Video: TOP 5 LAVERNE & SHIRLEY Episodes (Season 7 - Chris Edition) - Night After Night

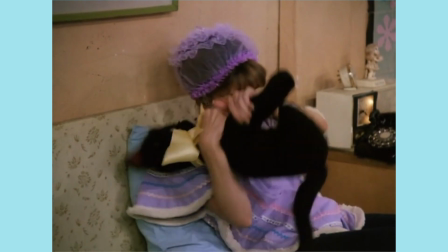(12:42) It's an woman she is! She's gonna kill me!
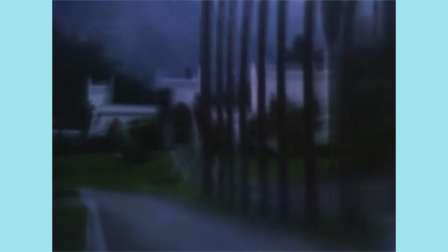(12:47)
I had heard there was a soap opera parody episode of Laverne and Shirley, but I had no idea it would be this freaking good.
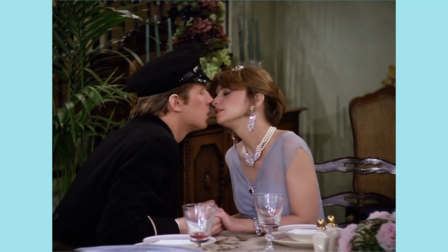(12:53)
Dream scenes are easily one of the best parts of Laverne and Shirley, be they of the futurist or theological or cinematic variety.
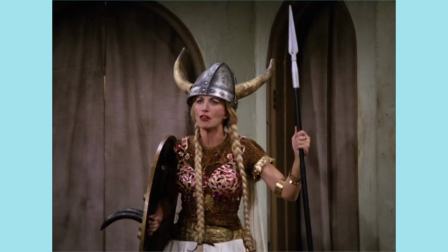(12:59)
And the fact we get two episodes dedicated to fantastical imaginings is an absolute treasure in Season 7.
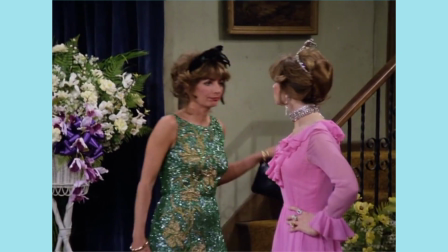(13:04)
With Perfidy and Blue, we see Shirley imagine a guilt-laden dream full of backstabs and makeouts.
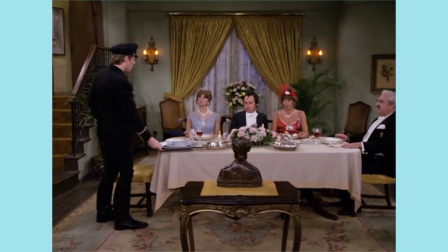(13:10)
Allowing the cast to dive into wild takes on the stereotypes of soap operas brings delightful comedy full of more vaudevillian weirdness and winking references at every turn,
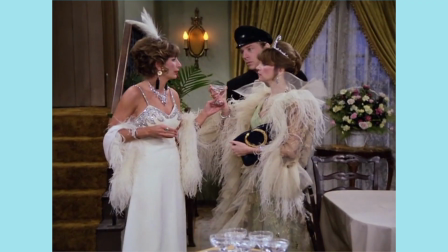(13:19)
with Sidney Williams and Penny Marshall both getting to play rival femme fatales,
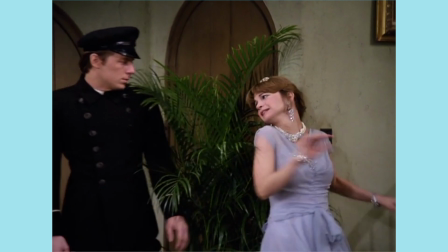(13:23)
Lander as a hoity-toity spoiled brat, McKean in an affair patsy part, and the, uh,
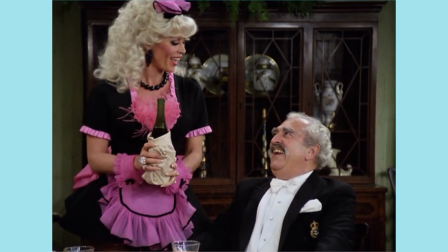(13:29)
interesting combination of Pancake Magnate and Sexy French Maid for Phil Foster and Leslie Easterbrook.
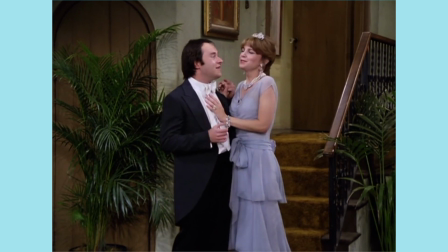(13:34) I'm so happy, you're so happy. I'm so happy, you're so happy, I'm so happy.
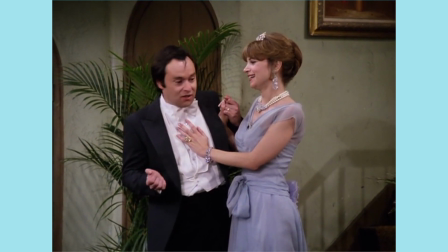(13:42) That makes four of us. What an idiot.
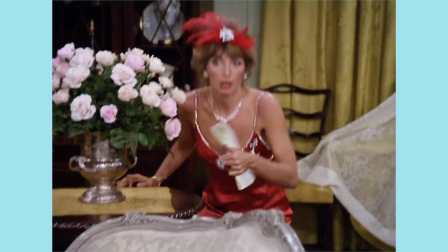(13:46)
Everything from the costumes to the set dressing to the organist comes together in this madcap treasure of an episode,
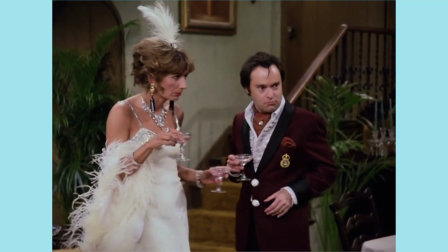(13:52)
one that will probably make even just passing fans of comedy, parody, and soap operas get a sensible chuckle or a big belly laugh.
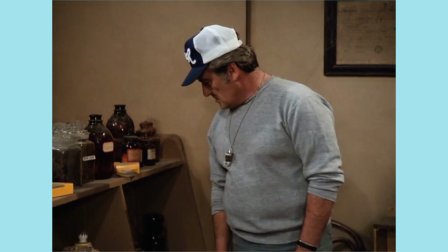(13:58)
It once again allows the staging, choreographing, and visuals of the season to take on a new personality, which Season 7 does regularly and confidently.
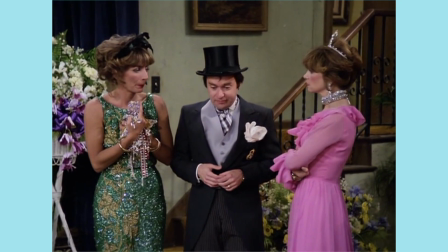(14:06)
You get a sense that this is a party and everyone's having a blast.
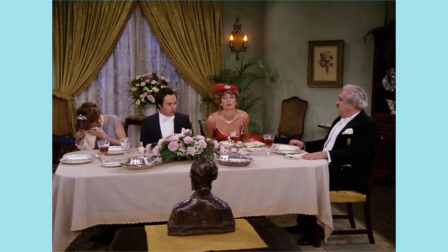(14:09)
I also really marvel at the fact that it's one of the most consistent episodes of the season, something which I found to be a rarity on re-watching Season 7 this past year.
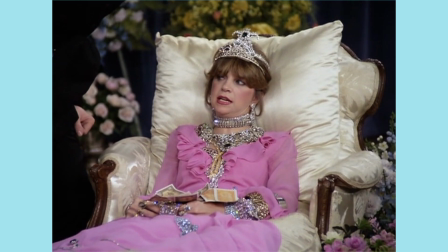(14:16)
And it's treats like these that do make the later seasons of Laverne and Shirley West trying.
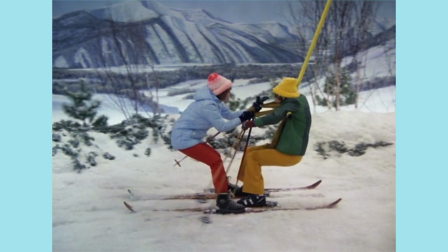(14:21)
Because for every in Affair to Forget or Ski Show, you get to have tons of face smashing, weird twists,
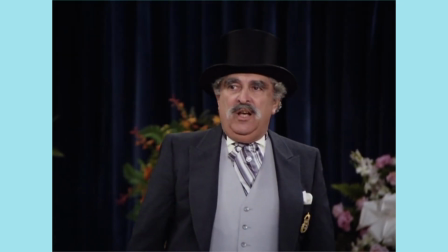(14:25)
slapstick bordering on cartoonish, and some of the best dialogue that a sitcom has ever had.
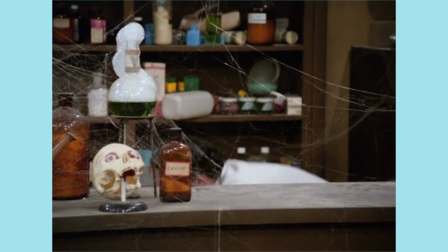(14:30) No problem. Just bring her a new and improved dose of coma with hexachlorophene.
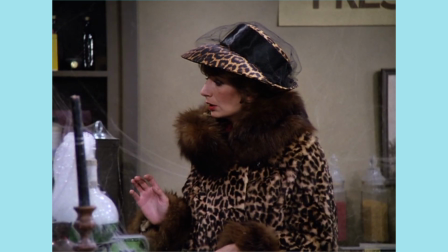(14:37) Yes. It's a stronger, more effective knockout. And it fights cavities.
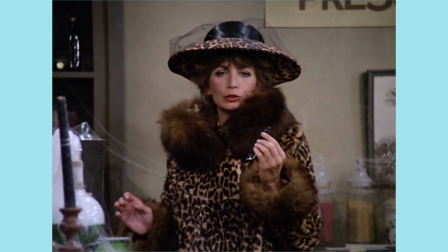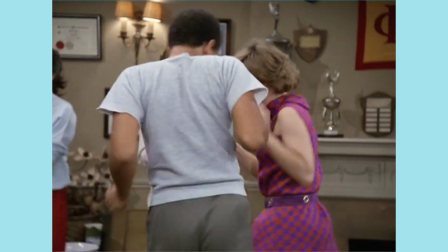(14:49)
Another of Season 7's highlights overall is the fact that it's trying to make you laugh, it's trying to have fun, and while some efforts are more successful than others,
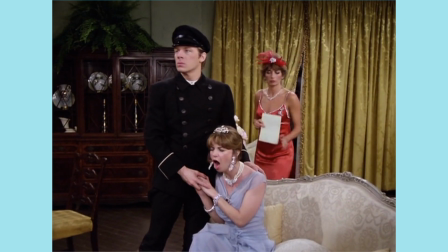(14:56)
Perfidy and Blue is up there in the must-see episodes of the entire series because of it.
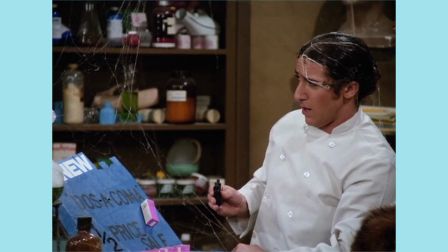(15:01)
It's always got something new to throw at you, be it the commercials influencing the dream during the drugstore scene, or the detail of Luann's earrings containing the dosacoma poison.
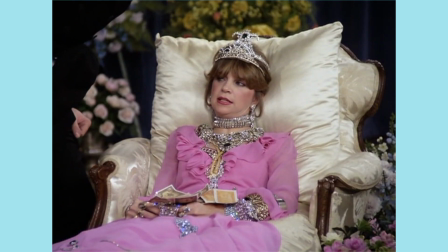(15:09) But I've already put gas in the Cadillac. Well, suck it out of the caddy and put it in the Etzel. What, dear? Leonardo, I have died for you. The least you can do is suck a little gas for me.
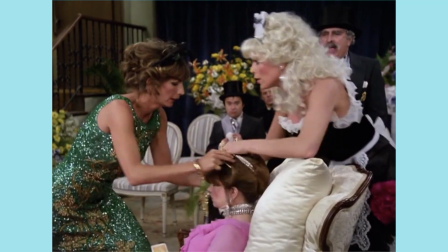(15:22)
And like any good parody, it gets wackier and wackier until the climax gives the big, shocking reveal.
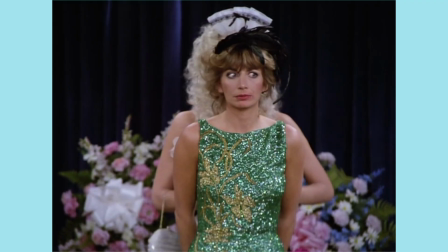(15:27)
In this case, a very eww reveal. And it never loses an ounce of its energy, even as it barrels towards the final moments of Shirley's Awakening.
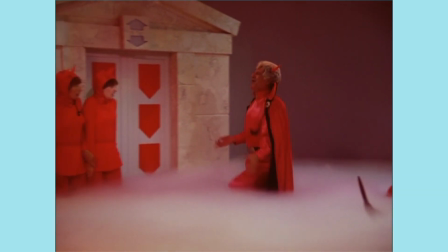(15:34)
I had a feeling this one would be fun, but like Upstairs, Downstairs, and Born Too Late Before It, it exceeded my expectations.
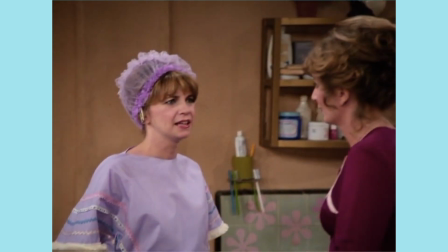(15:41)
It might have perfidy in the name, but there's no deception this episode's earnest comedy.
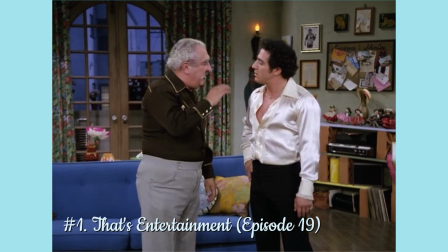(15:45) When I asked you to sing a song for me down at my second anniversary of Cowboy Bills, I expected you to sing a nice song, not a song where your pants was on fire.
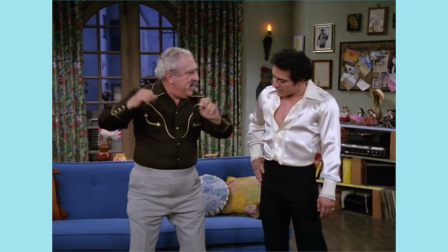(15:54) Woo woo woo woo! Looks like your fire went on a long time ago. A little joke.
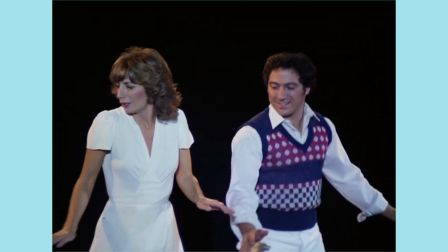(16:01)
Easily the best time I had in season 7 was an episode that I was actually taken aback by.
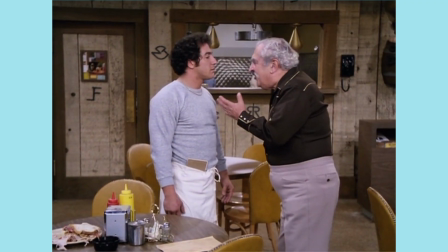(16:06)
A silly vignette of various musical numbers, comedic sketches, and a nice little Carmine and Frank wraparound that gives the whole proceeding a little bit of father-son bonding banter.
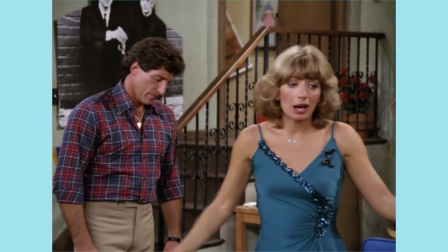(16:14)
It surprised me to come out of it smiling so hard, partly I think because even though I enjoyed the seventh season more than the tumultuous six, well, there was something often lacking in its creativity,
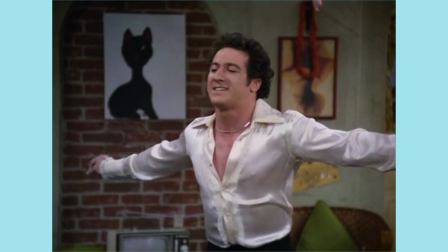(16:23)
and most of all in its execution. I think now what I describe it as is that extra oomph, but here, that's entertainment's got that oomph, and then some.
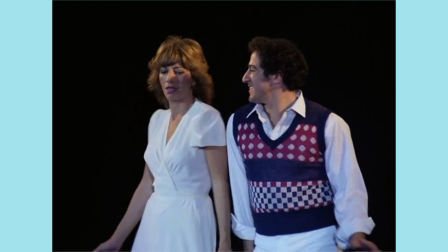(16:30)
While disparate and of varying depth, each segment has a particular gimmick that makes it come to life.
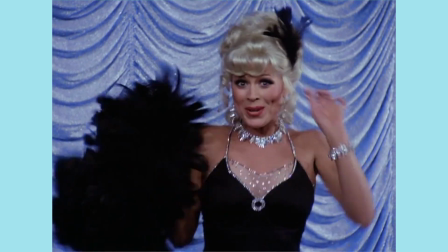(16:35)
The way Leslie Easterbrook's rendition of Blue Moon goes from the traditional croon to the playful Marvelettes rock and roll, back to the smokier take that's almost a bit like Ella Fitzgerald's version.
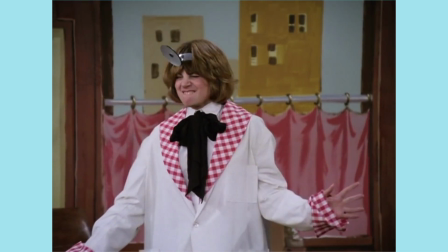(16:45)
Or how the vaudevillian comedy goes through the motions of its gags almost like an assembly line, to the point that it adds to the deadpan delivery.